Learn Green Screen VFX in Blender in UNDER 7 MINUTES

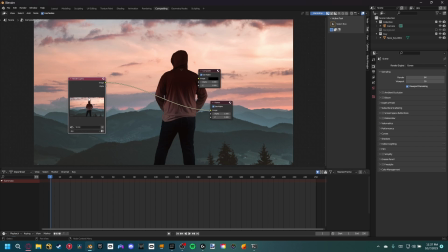(4:14)
Perfect, so now we can go back into the compositing tab, and we want to go ahead and duplicate the render layer node and change it to the background view layer.
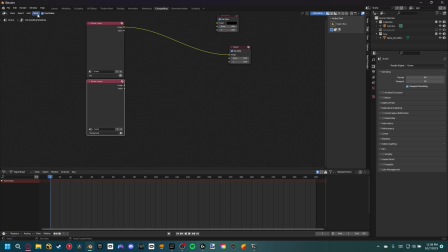(4:21)
Again, let's render an image so we can see the result. Now if we just combine the two render layers using an alpha over, we can place a color balance node and it only affects our guy pass.
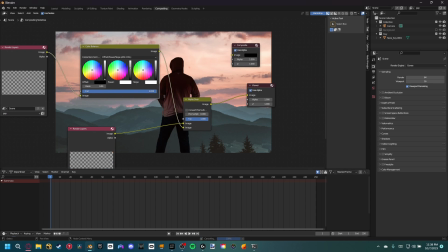(4:31)
Now let's match the two, so I'm going to change the correction formula to offset power slope, and then change some of the settings so our guy matches to the environment a little bit better.
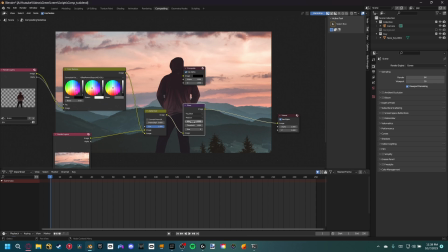(4:40)
In order to really blend them in, let's go ahead and add a glare node and set it to fog glow, and then we can decrease the threshold until we're happy.
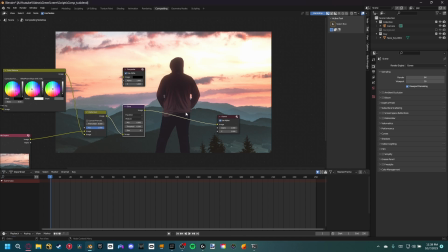(4:47)
Much better, but I actually want more glow on my actor than the background. Easy. Let's duplicate our glare node and then place a set alpha after,
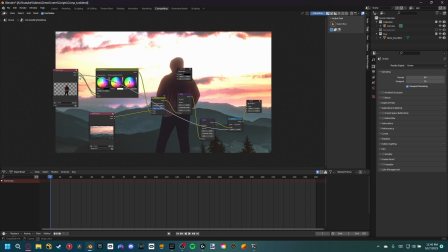(4:55)
and then using the alpha of our original guy render layer node, we can have a cutout of our guy with extra glare.
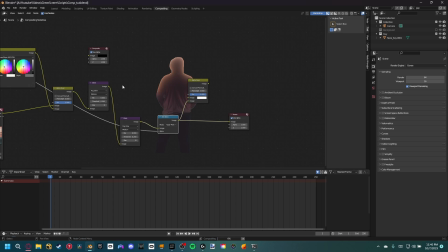(5:02)
Finally, let's just combine our set alpha node back on top of our first glare node,
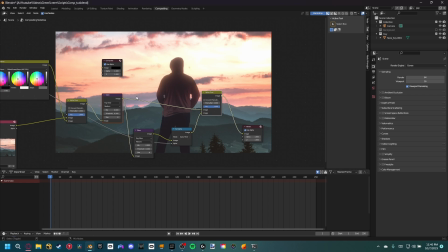(5:06)
and now we can see that we've added some glare to just our guy, which helps avoid blowing out our background.
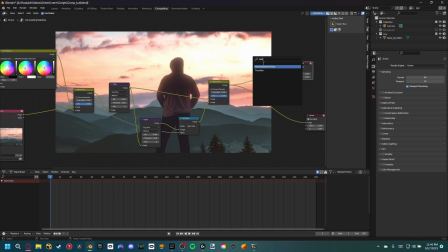(5:11)
A great shot is all about the final 10% of time perfecting it, so I'll quickly go over some stuff I added to make the shot really stand out.
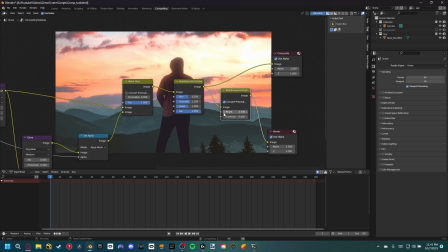(5:18)
First, let's boost the saturation and brightness to get more dynamic colors. You can totally do this in other programs, but here are the nodes that you can use inside of Blender.
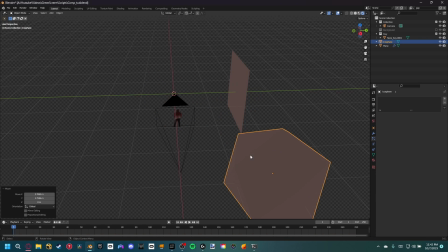(5:25)
Also, I kind of wanted to add some particles floating in the wind, so I created a new collection and placed a icosphere and plane object into it.
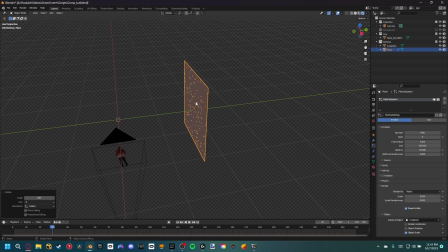(5:33)
Using the plane as a particle emitter and the icosphere as the render object, I made sure the start and end frame were beyond the frame sequence, and the lifetime was long enough to not despawn on screen. In order to get the particles to flow, I went into the field weights and turned gravity way down. The default velocity was fine for my needs, but change it to your liking.
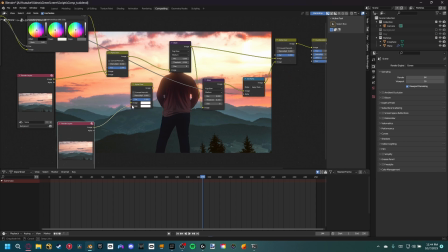(5:51)
Of course, I created a new view layer just for the particles and combined it in the compositing tab using a alpha over like we did for the others.
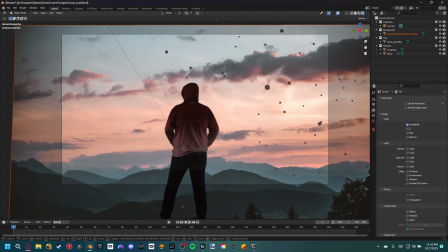(5:58)
Next was animating the camera to go backwards and then tilt down to reveal the mountains.
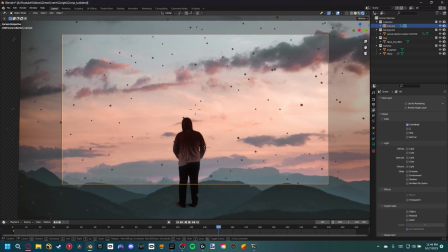(6:03)
Remember, the less movement the better, since we don't want to show that the actor is really a 2D cutout.
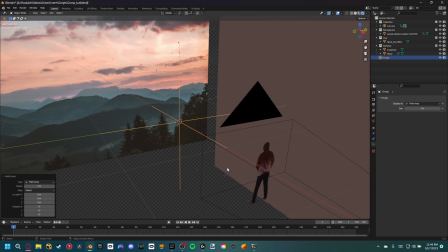(6:08)
Finally, I wanted the focus to rack during the shot, so I went into the camera settings and parented the depth of field focus object to an empty.
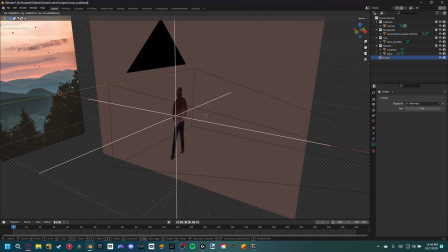(6:15)
That way, at the start, the guy is in focus, and then the camera racks to the background as soon as we start seeing the mountains.
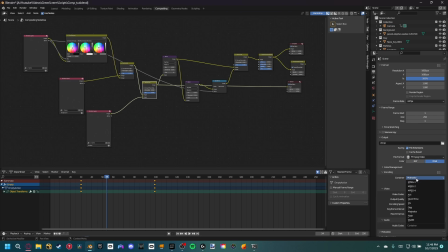(6:21)
All that was left to do is set up the render to output as a MOV video and hit render animation.
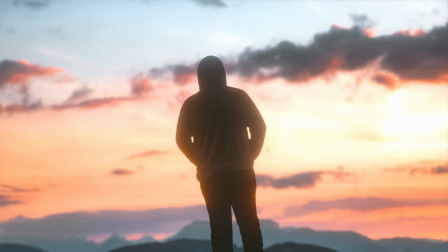You can achieve beautiful results using this method, and make sure to experiment on your own to find what works for you. Of course, I wanted to stick inside a Blender for the entirety of this video, but normally I would recommend you use other programs for keying and compositing of this shot.
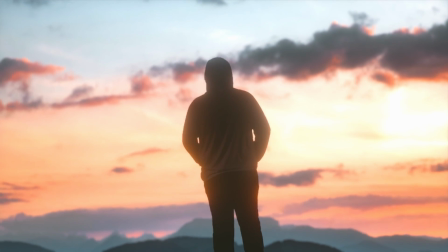(6:46)
I'd appreciate it if you consider liking and subscribing if you made it this far, as it would help me grow the channel.
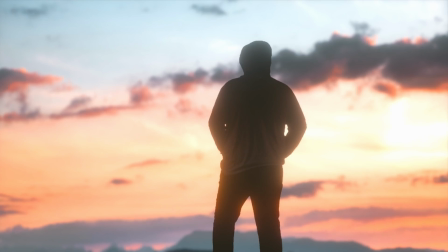(6:51)
Anyways, thanks for watching, and I hope to see what you create in the future.